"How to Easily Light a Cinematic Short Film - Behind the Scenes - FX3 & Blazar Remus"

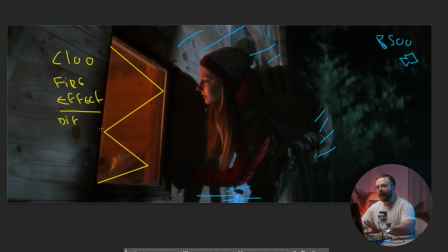[8:16]
Because the light was really far away,
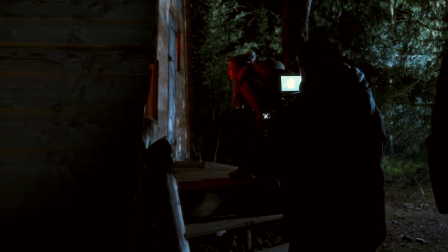[8:19]
we lost a lot of detail in the dark here on the left side of the frame.
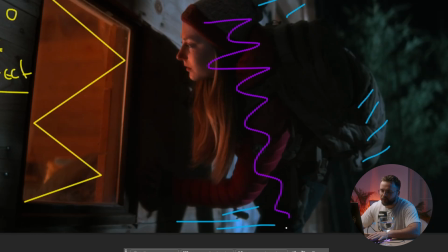[8:25]
It was really dark, and we lost a lot of stuff happening here. Of course, it was meant to be dark. It is at night, and we needed this mysterious feeling when she was approaching the cabin. But adding a little bit of light was important, so we took the Xeon B200 on a big softbox,
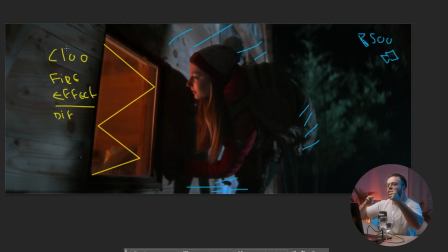[8:47]
double diffused again, but at like 20%, directly pointing at her when she's moving, because it's a moving frame, and like that we gain a lot of feel and detail here on the frame.
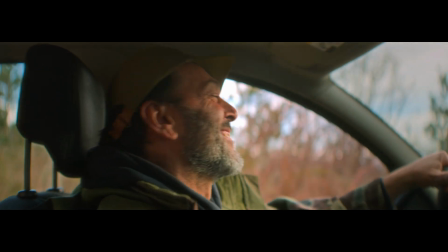[9:02]
Okay, now it's time to dive into the most interesting frame in terms of setup.
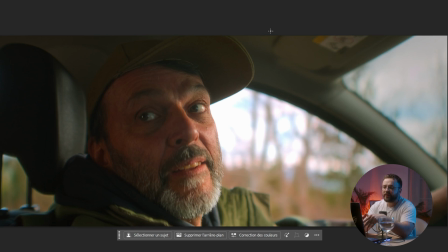[9:07]
We are into a car, a moving car. How did we create a setup with a moving car without any rig mounted on the car? Well, the answer is really simple. It was a completely freestyle and shitty rig we did.
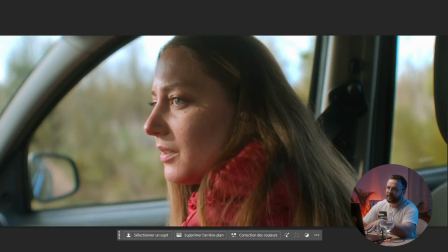[9:22]
So for both of those frames, there on the girl and on the man, what we did is we put,
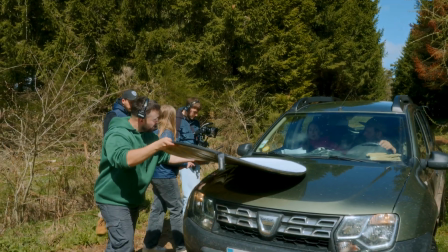[9:30]
depending of the situation, either a 5-in-1 reflector on the windshield, bouncing the lights at the face of the actor,
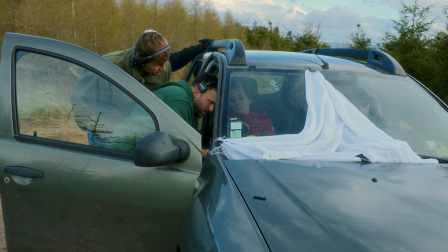[9:38]
or, not really safe, but it worked, we put some diffusion sheets all across the windshield.
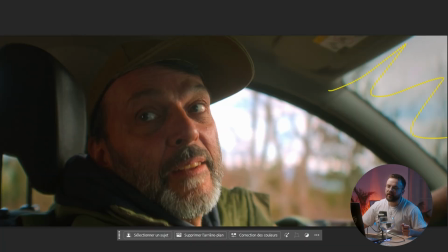[9:45]
Of course, never here, because the driver needed to see where he was going,
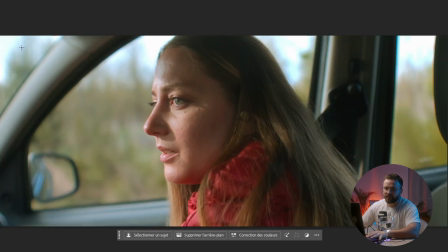[9:51]
but more on the side of the passenger, and it worked quite well.
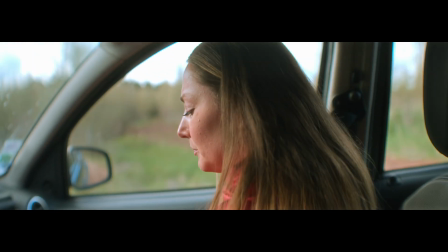[9:55]
Like you can see, everything is lit by the sun inside the car, and it's soft.
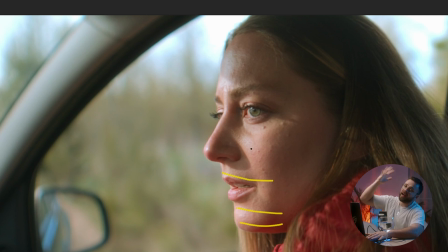[10:01]
I mean, for the sun, it was high in the sky, so it was really harsh, and it really saved us because the light is quite soft. It's warping nicely, even if there is a little bit of shadow there. It's not really something disturbing, but it's working.
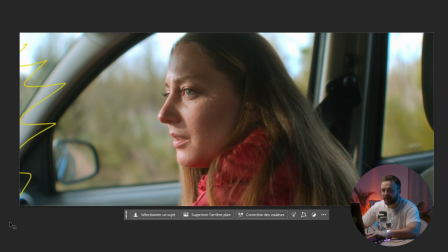[10:19]
So putting some diffusion there creates almost all the look, and of course, to enhance and fill all the shadow in the car and not have a really big light and shadow on the frame,
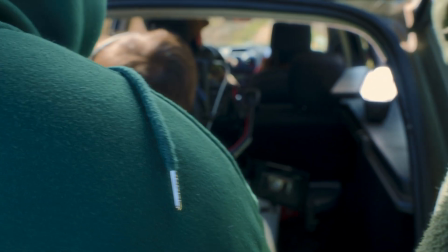[10:33]
we added some C100 directly pointing at the ceiling of the car and inside the car to fill some shadow here.
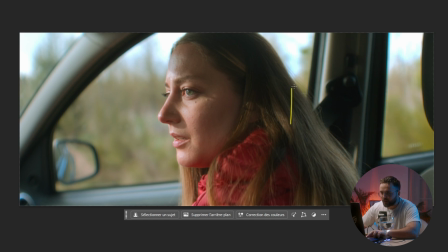[10:39]
And that's it. If you have the car here, yes, that's the car. We have the passenger, the driver. Here you have some diffusion, and behind here you have some C100
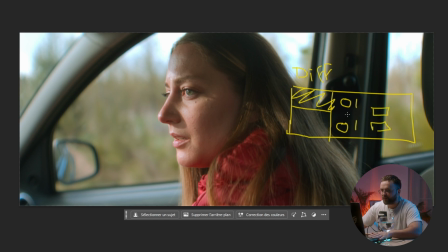[10:59]
with of course the camera that were just right there, and that's it.
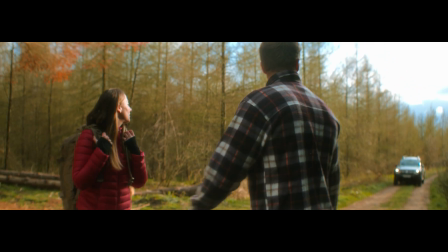[11:04]
So let's dive into the last scenes. This one is going to be really quick to explain.
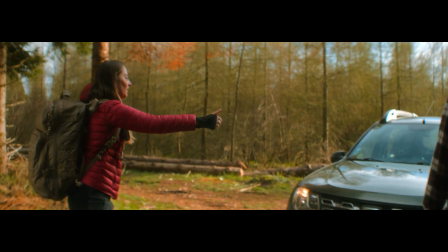[11:09]
It's just to show you something. So this one is fully lit with the sun.
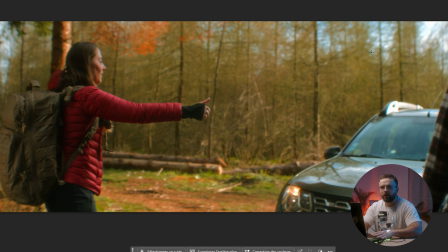[11:15]
It is a long sequence where they are walking together. She's turning and calling the car that's coming here. So like you can see, the sun is everywhere. It is clipping there. It was complicated to manage, and with the cloud it was moving every 2 minutes.
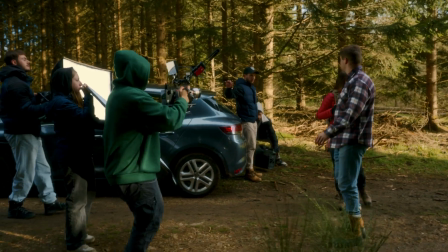[11:29]
So what we did, instead of like trying to frame it with some diffusion and stuff like that,
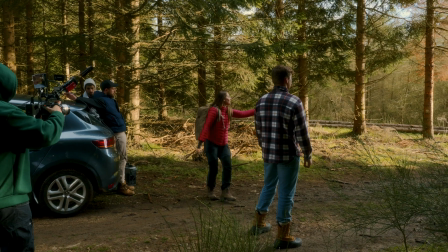[11:36]
is okay, there is the sun, we are going to use it and we are going to adapt.
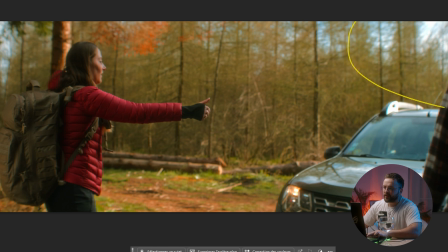[11:41]
So when they are walking, the sun is here, completely spilling everywhere.
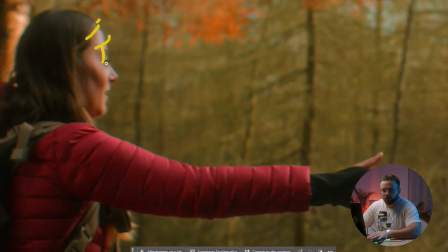[11:47]
On the face, you can see it, but it's not too harsh on the face. With the tree, it was diffusing a little bit.
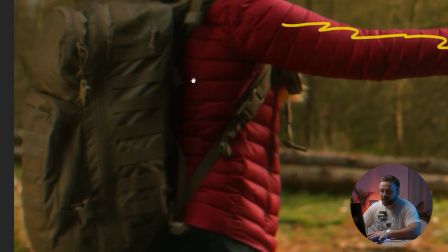[11:52]
So it's the sun. But behind them, it was completely dark, like a lot of darkness.
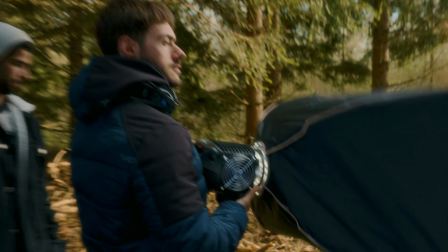[12:00]
So again, we took the EcoFlow, the Zhiyun B500 with some softbox and diffusion,
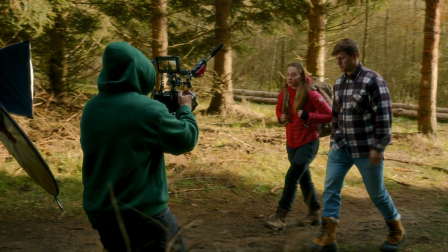[12:07]
and we just walked and ran next to them to really make everything more lit and not falling into the darkness,
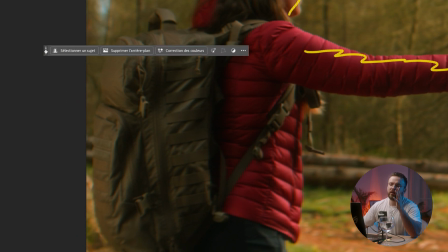[12:15]
because it was not the mood we needed, and it was, even if it was a more dramatic feeling we wanted to end, it was way too dark. Here,